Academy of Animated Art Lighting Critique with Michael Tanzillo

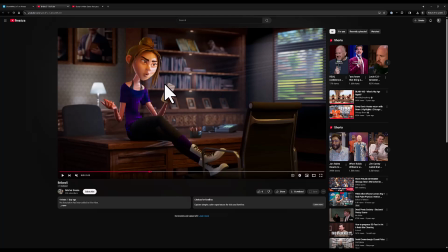495s
So I would say just like toning down everything back behind her a little bit, allowing that to fall back into space a bit more would certainly help. Yeah, that's why I think I'm with this, but it's really a nice. It's really a nice shot.
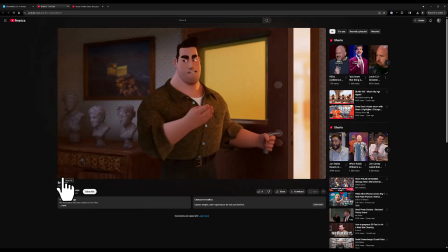509s
Like this is not the easiest thing in the world. There's a lot going on here. A good job getting a little bit like same thing here.
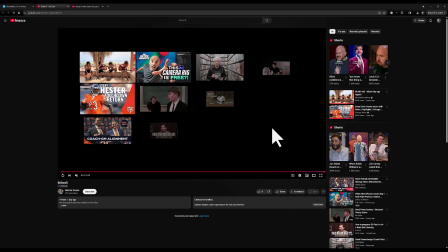516s
Like suggesting a little life outside that door there is a really, really, really nice touch.
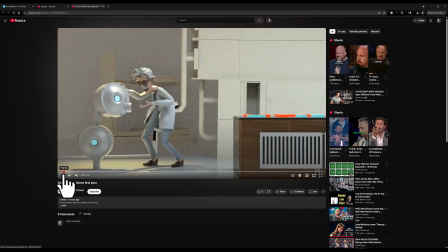522s
All right, and we'll take a look at this one here. All right.
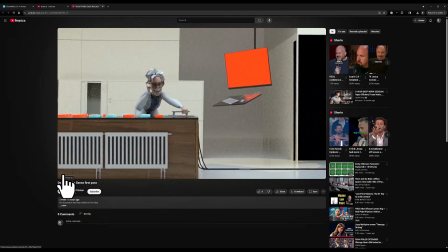530s
So first pass at this, really fun stuff. Difficult, tricky one. Like lots going on here.
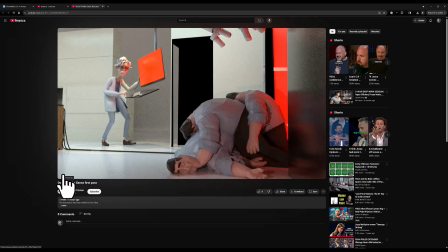537s
First thing like I said, I always with the other shot, I always check is just consistency from shot to shot. You've got that going, which is nice.
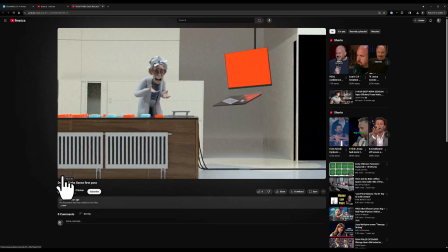545s
I think some things that stand out to me right away are just the colors of the screen,
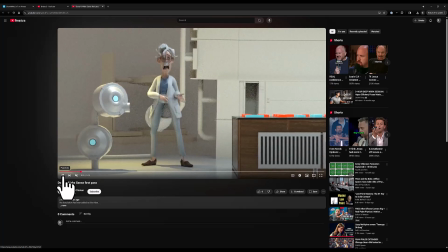553s
like the pure intensity of the saturation on the cyans and reds in the shot.
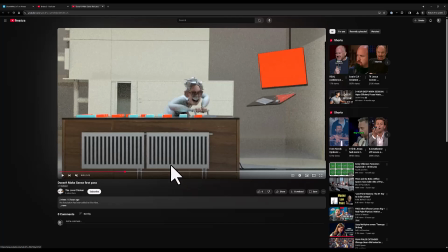558s
All right, a little too on the nose. We'll see about toning those down going forward, or if the screens, especially depending on what they end up being.
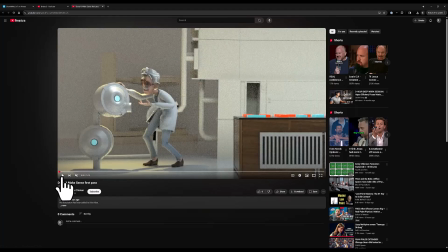569s
But and then the one thing that you want to do
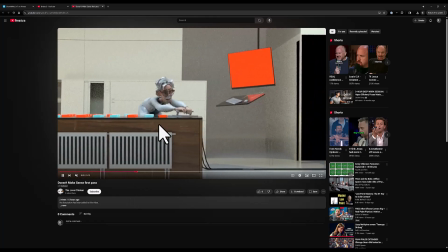575s
is create some
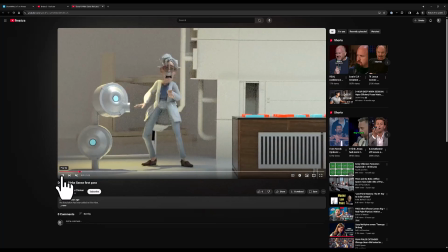578s
variation in the character's lighting, especially in the character's lighting, especially when they're about to go through this frenetic like blah blah blah blah blah. Like you want to create like some pockets of light for the character to move through. You've got a nice like kind of spotlight here on the ground from an overhead light.
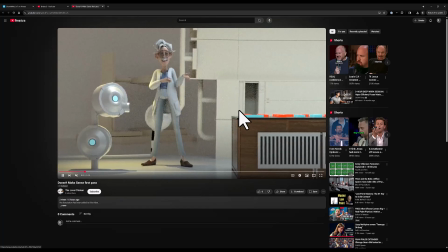593s
Like that's cool. Like we can play that up a little bit, and then just maybe it's a matter of again, if they're going to be this bright,
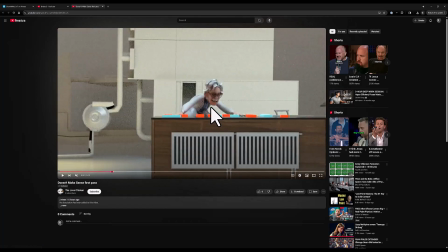601s
like we should feel some of them on the character's face as he's going by. I think like if you want to make him more glowing and less saturated, like more more illumination, more emission, and less saturation, I think that would be a fun thing to see him go past like these pockets of light. And if the actual objects aren't doing it, you can put like area lights here,
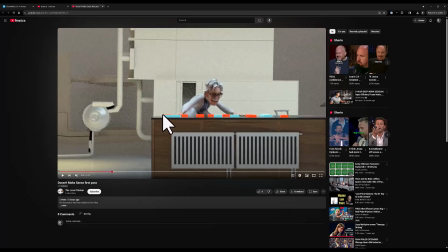620s
very small area lights that just kind of capture as the character goes by, like just think of it like a piano,
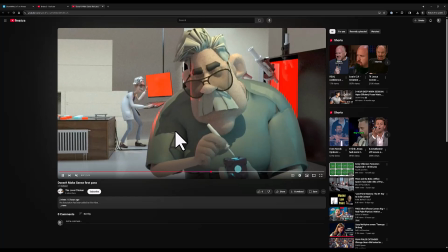626s
like as they go by. Sorry, I light a lot in sounds. Like when I think about it, it's like I think about it just establishing a rhythm.
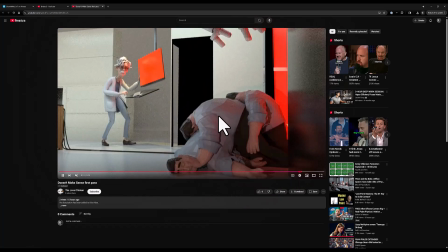636s
Um, when you go to final render, you might want to smooth out these guys, the geometry on their shirts. It's a little weird that it's super polygonal. You may also want to connect this wire to the keyboard.
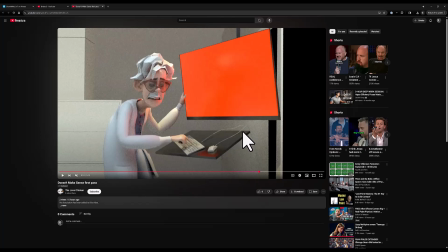650s
It seems to be grounded in, and then hide the wires so they're not just going straight into the wall. Just like tuck them somewhere so it's not just like disappearing into nothingness.
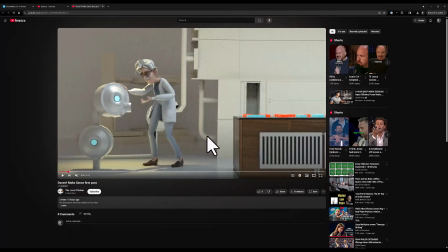660s
Yeah, in terms of lighting, let's see, read them in here. I feel like some of the ambience might be a little bit too bright.
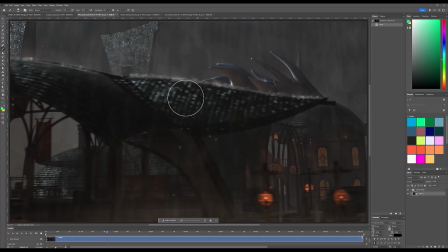666s
Like looking at some of the reference that you provided. Let's see where that.
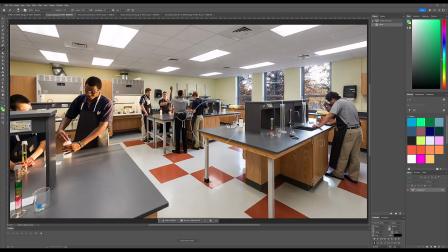673s
So it's lots of panel lights, lots of top-down stuff. I guess there's not that much variation in there. It's just what I'm thinking is more.
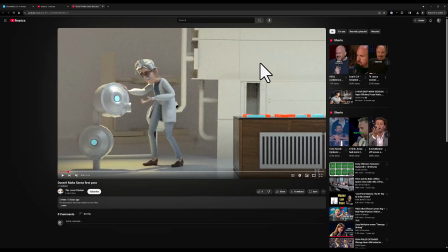688s
I'm wondering if we can push it more like clinical blue, as opposed to like kind of the yellow color that we have now, and that would allow.
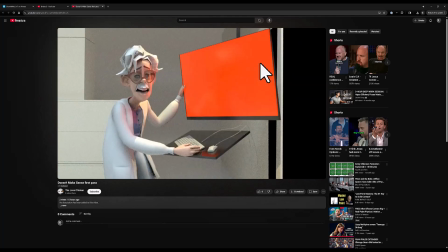699s
Yeah, some of those saturated colors to really kind of stand out. And when he is this, I mean, I work for Adobe.
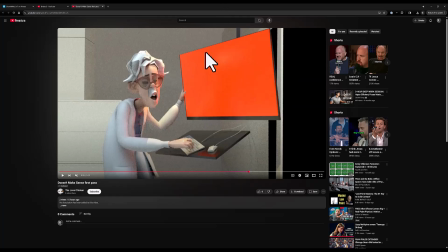706s
Like we have a lot of very red presentations on large screens that I have to give to people online. And the second that the presentation turns to this bright red, their face glows red. So like this big of screen right here, like his hand is on the screen.
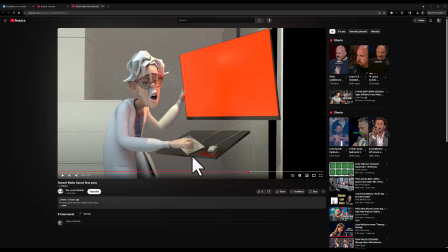721s
There should be like tons of red spill all over him, and on this desk here. So much more than the reflections, but just like the emission of light on there would be pretty pronounced.
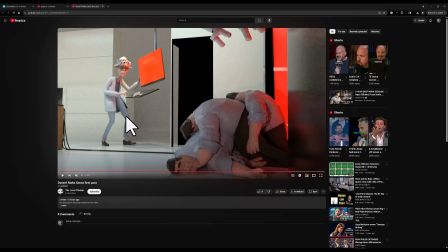732s
So you can see it here, like, but it's it almost would even be a little bit more than that if it was going to be that like, pure red.
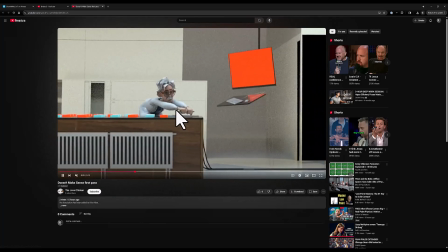746s
Also, like this lever doesn't quite read to me, so we'll have to figure out a way to get a little light on there. Now, one thing that you can do is.
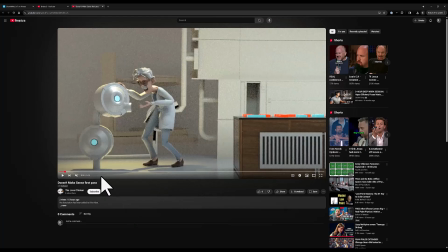757s
Like you've got this pocket of light here. You can play up pockets of light as you're going forward. I think that would actually help get some more variation on this back wall because back wall is pretty flat right now.
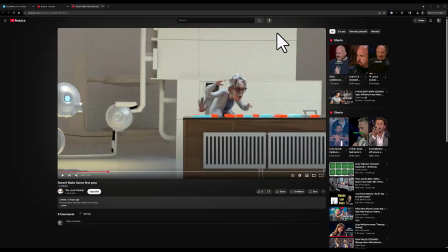766s
So just like a little bit brighter here, a little bit brighter here, and as you kind of go across. Yay to extra hands in animation. That's always a fun trick.
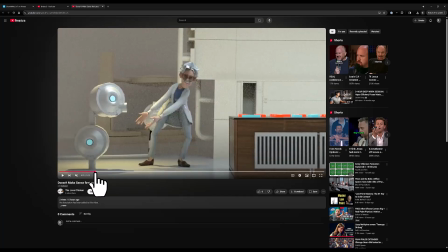775s
The reason why AI is going to be bad at replacing us, because if you like frame by frame this animation, you'll see extra hands popping out there. That's just the way that animators do things like this. We did a lot in the Peanuts movie and that kind of thing.
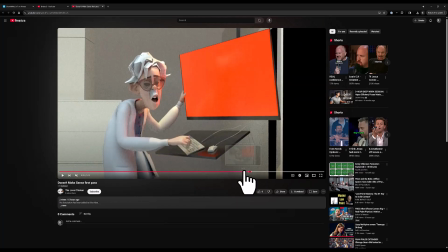789s
So this character too is standing in some sort of spotlight,
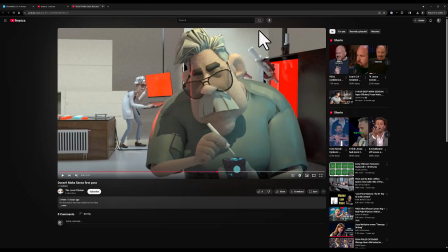795s
and it feels like to me I would push the light back behind him to make it, to make it feel like he's going over here. Now, let me look at this real quick. Sorry, just figure this out. I'm wondering if. Like we've got this dark door here. Let's dark everything to the right of the screen.
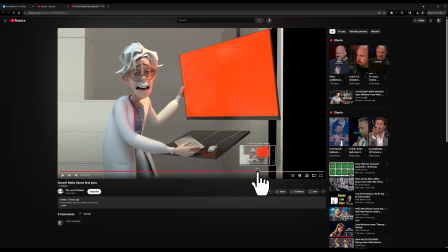815s
Let's go ahead and darken that down because then when we get to this shot,
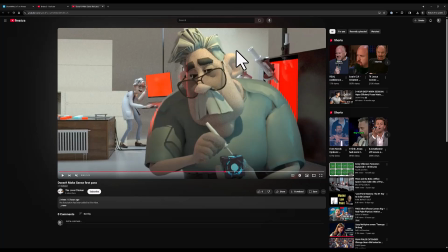820s
everything over here to the right, we can now allow that to be darker and allow this character to kind of stand light over dark, so that the light is kind of coming in from behind. It already is. Like if I'm looking at, maybe the light position just a little bit lower to make it feel like it's a little more rimmed on them.
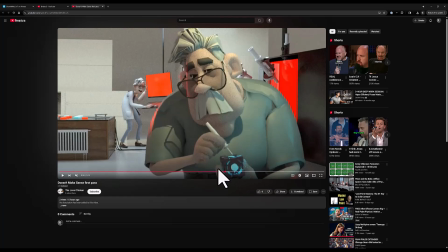838s
And then allow that to push from behind. And again, same thing, like it's important that we know that he's working on this thing, so allowing that cyan glow to hit him up a little bit.
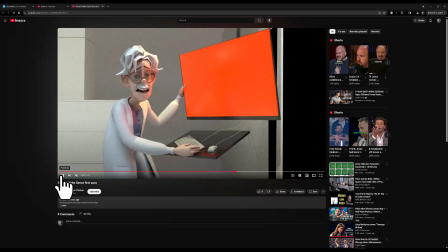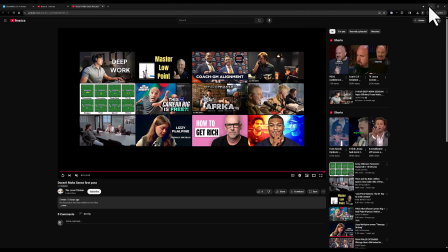853s
Yeah, I think that's it for this one. I think it's a good start for you there. All right, let's slide over to the stills. Some of the other stuff we got going on here.
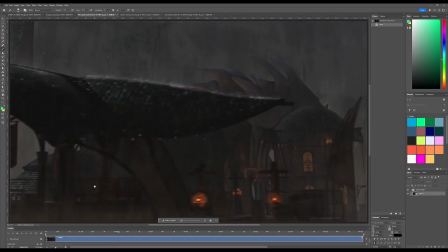860s
All right, so let's take a look. Actually, one more. I think it's looking really great.
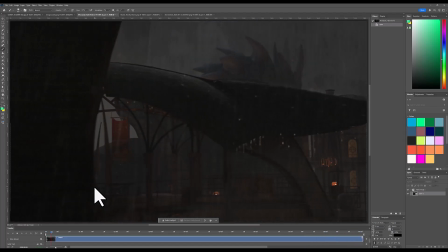869s
Overall, I think it's looking really cool. I think that introducing the character through lightning strikes is so fun.
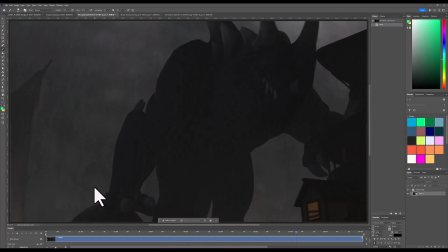876s
The one big thing that I would do. There's two things I would do.
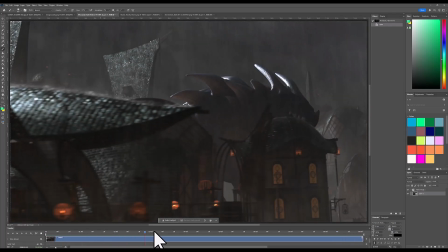881s
Three things. I'm saying three things now because I just noticed one more. This last one's probably the easiest one.
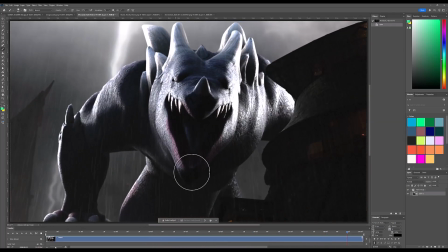886s
So I've got the red here just looks like lipstick, which is fine, but it just doesn't. And actually, I would just tone down that saturation and allow the character to be almost like purely value, like purely black and white, so that we can kind of read that.
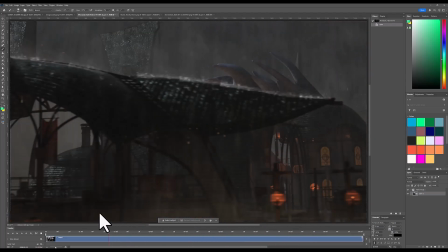903s
It's just the red pop of it was kind of like when I just saw it that time, I was like, oh, that really feels like lipstick. Other one,
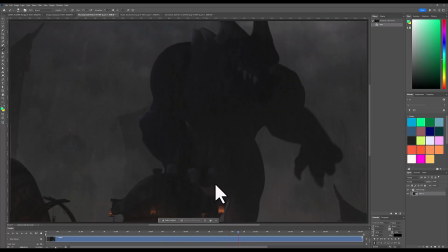910s
as a character stepping through here, try to get some orange glow from these buildings up onto the legs, like help kind of build the drama there.
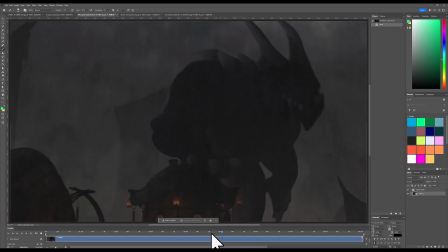918s
And then the third and final one that I had was just, I love this like
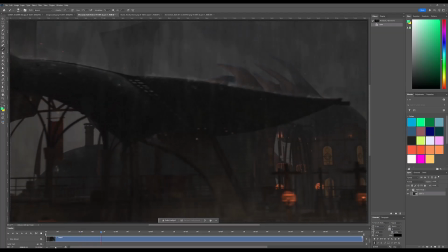923s
big, massive form moving, the thunderstrike hitting the spikes.
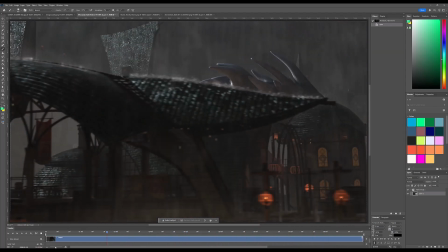929s
I want to see a change in the character's dark, like black point or dark value more as they step closer to the camera. I when they're back, when the character's back here, I want to feel it more in the fog, a little bit more grayed down,
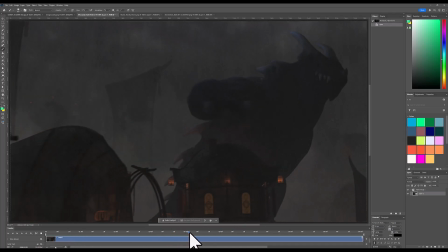945s
and then in here it's like 50% between, like kind of blending in with the fog and then emerging,
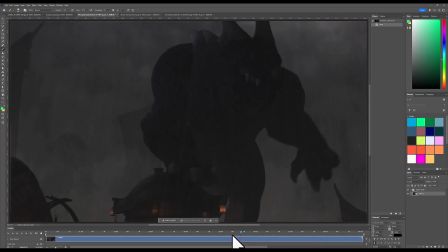952s
and then up here is where it can get that dark. So basically, it's just lifting the value a little bit and allowing the character to grow.
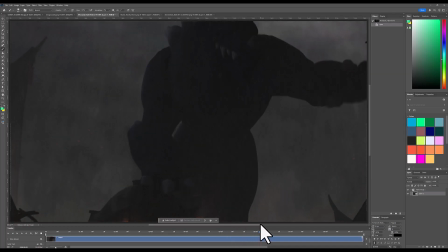959s
Because again, massive character moving through space, you really want to feel that as the character stepping forward.
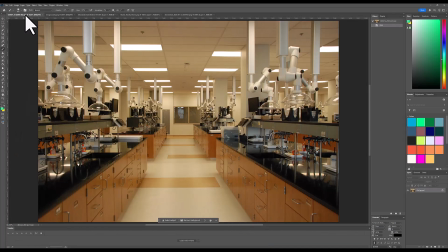966s
So yeah, really cool stuff there. All right, those are the three that I would hit for that one.
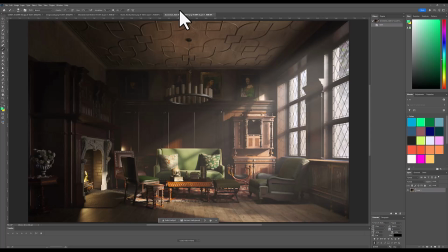971s
And then, all right, finally we've got it. Hey, Pete, how's it going, buddy? Thank you for clarifying which one was the reference and which one was the render.
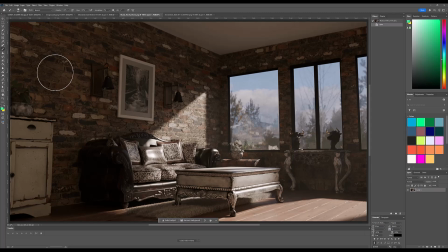978s
So I'm assuming this one because you mentioned the bullheads. So cool on that. A1.